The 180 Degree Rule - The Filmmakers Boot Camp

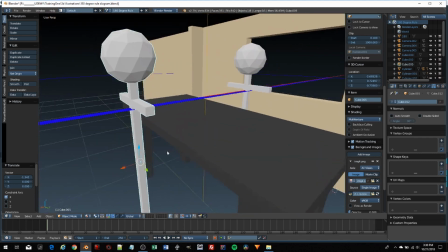Okay, you don't want to be just all of a sudden disorienting your viewer and changing sides.
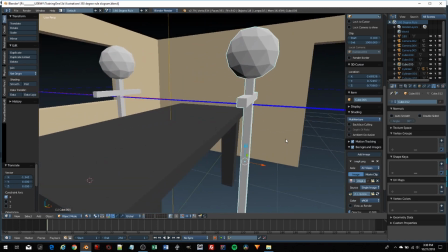Now, one thing that may happen in a dialogue scene, perhaps the camera's here, and maybe there's a slow moving,
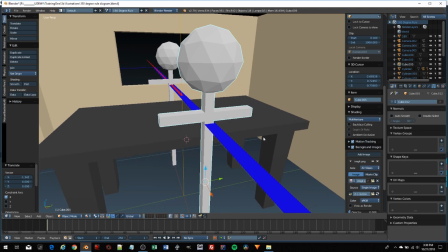somebody's walking with the camera. They got some kind of glide cam on, and they switch over and cross the line.
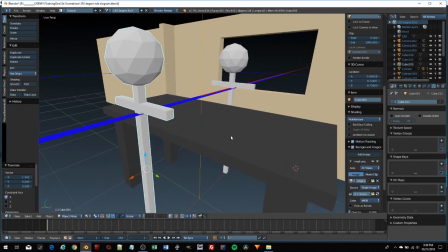Okay, no problem.
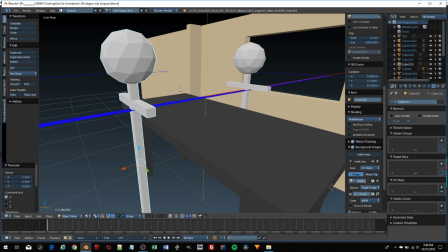We've let the viewer see us move over, and so things aren't, it's not this abrupt change, right? So now actor number 1 is in the left side of the framing, actor number 2 is in the right side of the framing, but we might want to,
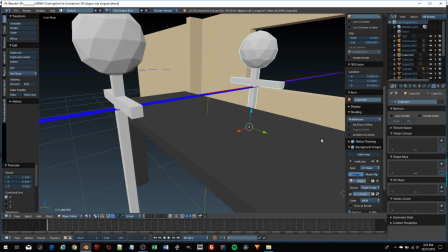now that we've switched sides, we may want to stick to the same sides,
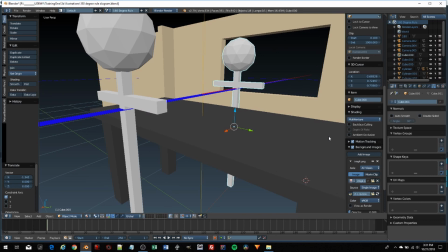you see, and always keep actor number 1 and number 2 in the same side of the framing.
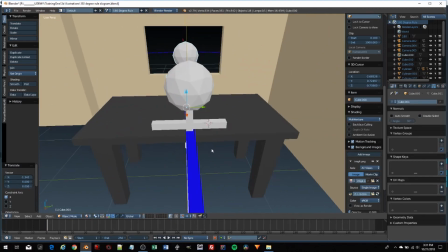based upon which side of the circle that we're on. So it's okay to cross the circle, like I said, in a moving shot.
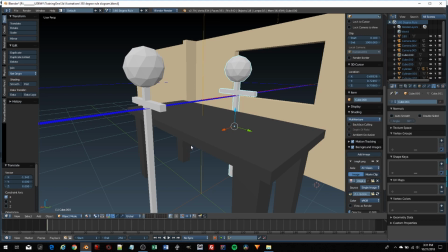But now that we've moved over here, now we're on this side of the circle. We don't want to shoot anymore from this side of the circle.
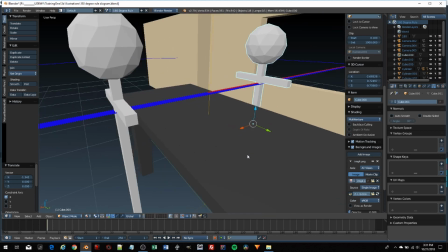Unless, of course, there's some other kind of move. Perhaps the camera moves completely around again.
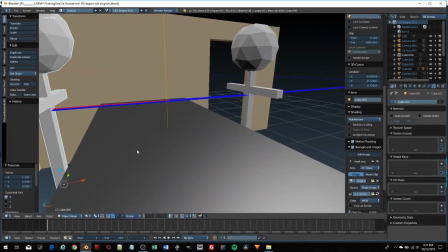That's part of your shot. And you're keeping your viewer oriented correctly.
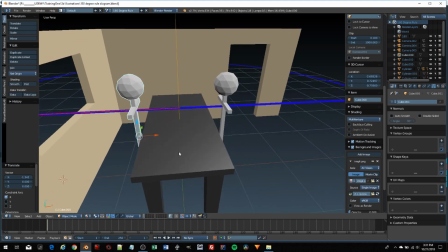But I hope this is making sense as to what this 180-degree rule states.
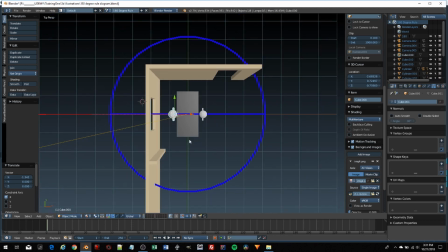It says in our angles for coverage, a circle is made of 360 different angles from start to finish. Choose 180-degree rotation of angles, which means one side of the circle or the other.
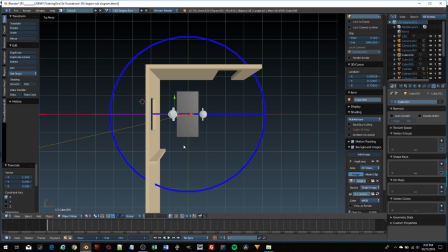Set up your camera and do all your angles from that side. Basically, don't switch sides. Remember, the 180-degree rule, it's really a guideline rather than a rule, but I'd like to suggest to you, especially if you're just starting out, that you treat it like a rule. Create a dividing line of an imaginary circle, overlay it across your set, choose a side, and then get all your shots and all your angles from that one side. Remember to make your angles very different from one another, and then with each one, choose a shot type. So, for example, is this an establishing shot? If so, then pull your camera away from your subject and get more of the environment in the shot so that the audience or the viewer can see the world or the environment in which the character is located, right? Is this an emotion shot? If so, move in close and let your viewer see the emotion of what your character is feeling. The 180-degree rule, in essence, really sets us free as filmmakers because the thing that it gives us is knowledge as to where we can place our camera.